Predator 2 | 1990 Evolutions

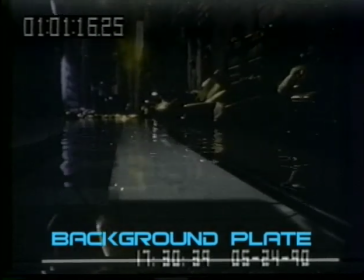This is one of my favorite shots. Underneath the water was a dolly track that was driven by a motion control camera, or motion control computer.
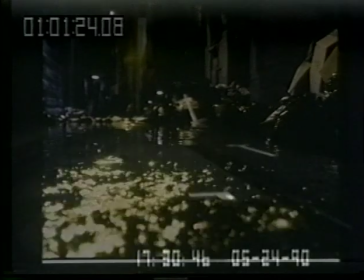The camera itself sitting on the dolly with the camera body about an inch above the water.
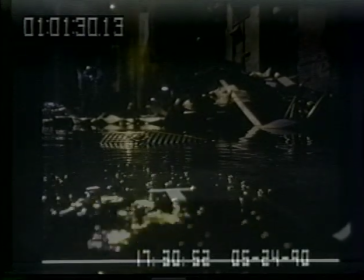The pneumatics under the water were programmed from the same motion control computer,
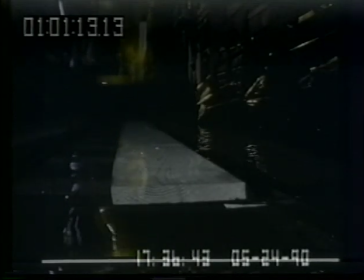or the same computer that's making the camera move down the alley on a dolly that you can't see, that's just under the water.
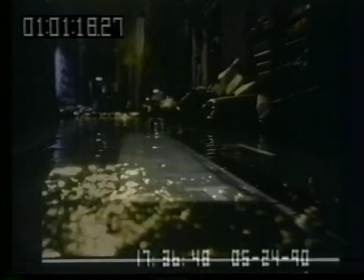The pneumatics were the things that caused the water to blow up.
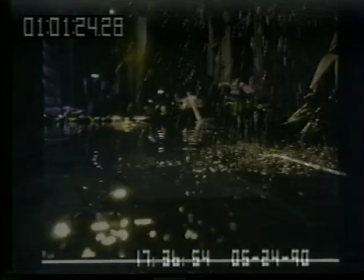They were copper tubing with about 20 little holes in them, and they were driven by compressed air.
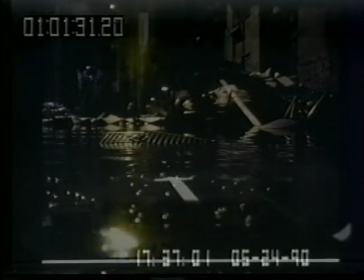A solenoid was used to turn the air on and off,
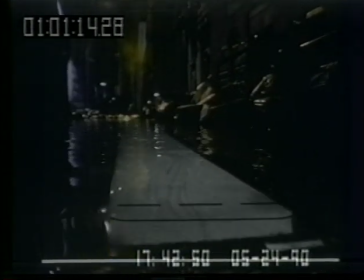and that was also driven by the motion control computer to go off in roughly the pace of walking,
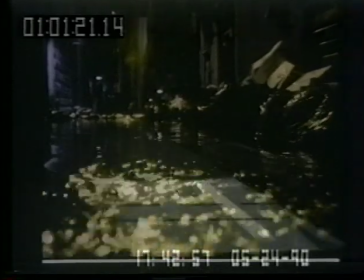but really set to go off at a good distance away from the camera for maximum dramatic effect.
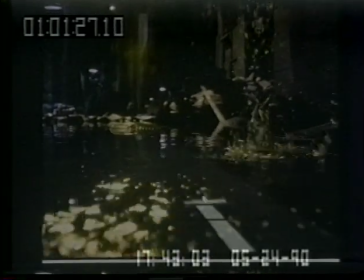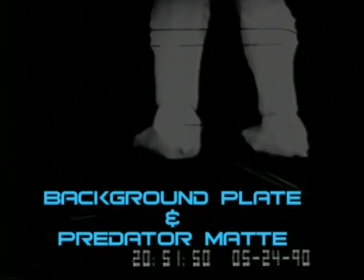What we're seeing here is a combination of the
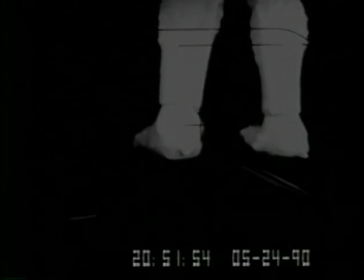alley shoot with the pneumatics under the water shot by our underwater motion control camera,
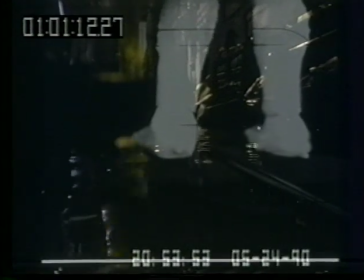and a stage shoot, a black stage shoot,
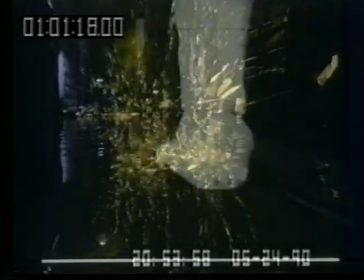where we had set up marks for the predator to hit as he walked in front of the camera.
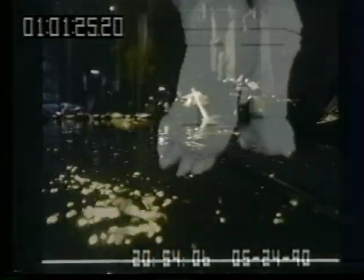We had a audio click track, just sounds, little beeps that were timed to the pace of his walking.
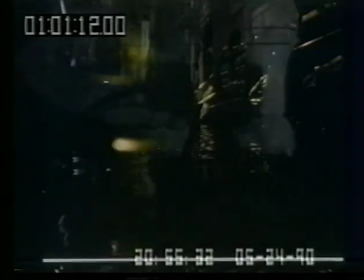If the clicks were going off, that was the point at which he should put his foot down. It took a few attempts, of course, to get this right.
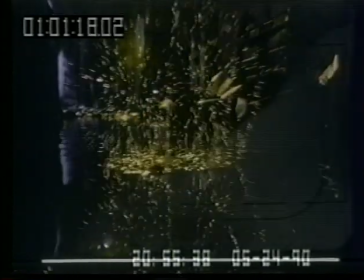And as you can see, he's not doing the best job of that at this point.
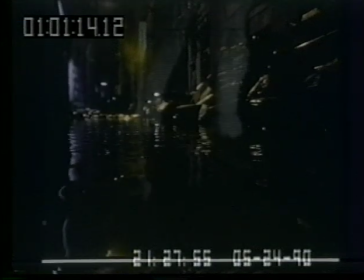But after several tries,
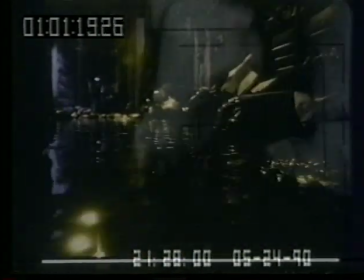we finally nailed it and got his feet to hit the right spot relative to the camera at the right time.
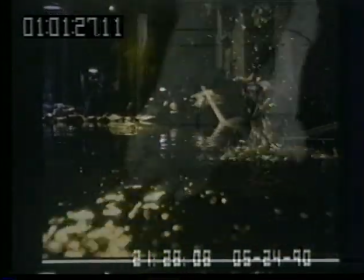There's still, the human factor here. It was not totally computer controlled, and so we just had to get the human in sync with our motion control camera.
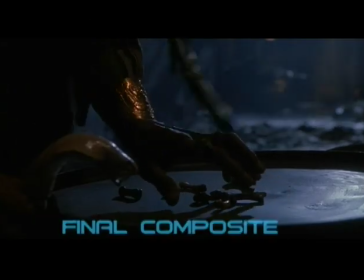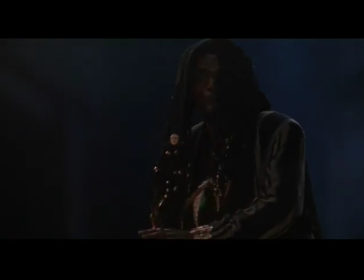The actual camouflage effect worked better than usual.
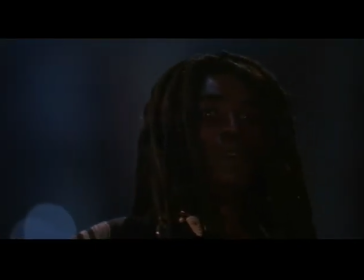Since this was a photochemical process, an optical process for doing visual effects, you never would get the same thing twice.
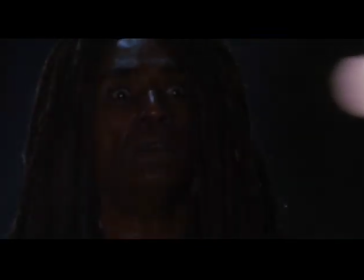You would build a set of mats, put the shot together,
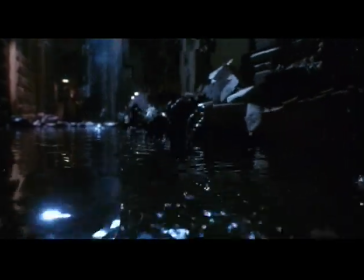and sometimes it would come out with matte lines, and sometimes it wouldn't, even if you'd done it exactly the same.
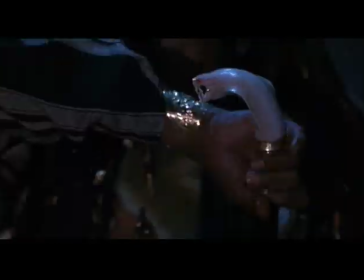But in this case, it worked very well. The sparks were meant to be the predator's camouflage starting to short out,
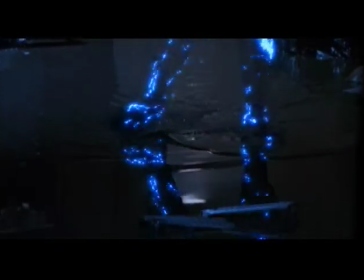and those were hand animated on an animation stand and combined optically.
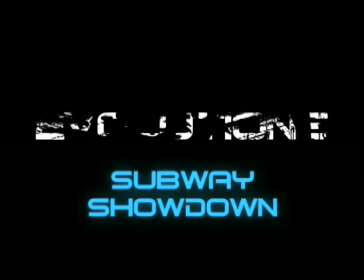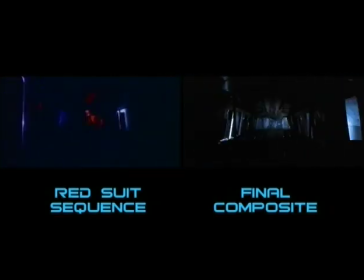This presented some interesting challenges for optical photography, visual effects.
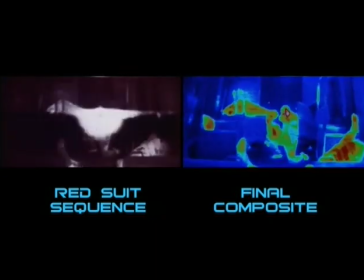As the subway was shaking all around and we were shooting our background plates,
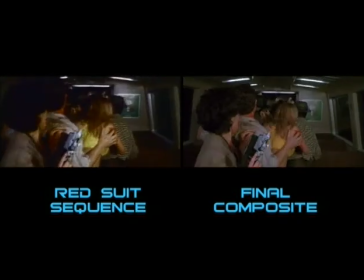but since the subway was shaking around and the camera was on a shaker box, something that made it move back and forth,
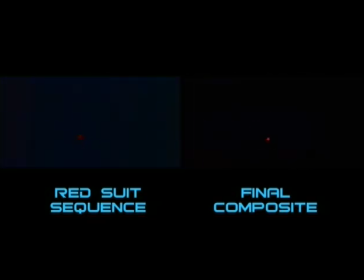we had little problems how to stabilize the predator relative to the plates.
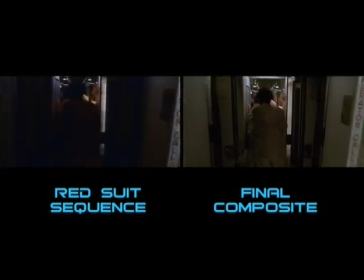So we took LEDs and stuck them around the subway, little red LEDs powered by 9-volt batteries,
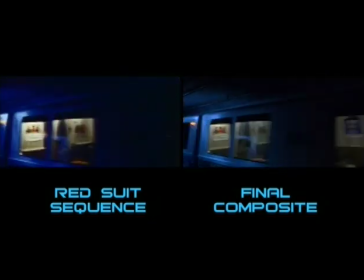and then use those, track them on the optical printer, frame by frame, noting where each one of them was numerically,
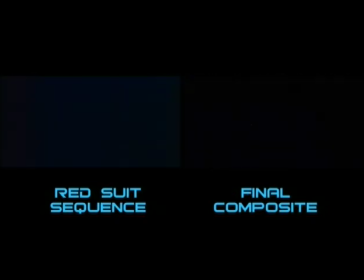and then matching the other imagery to it. We were able to make him shake around by tracking these little LEDs that we had placed on the subway.
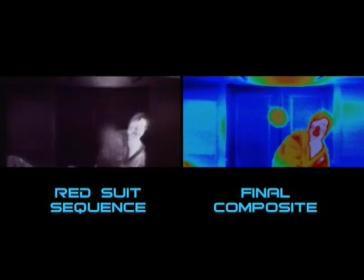This is one of the early tracking shots that, was done in the old optical days.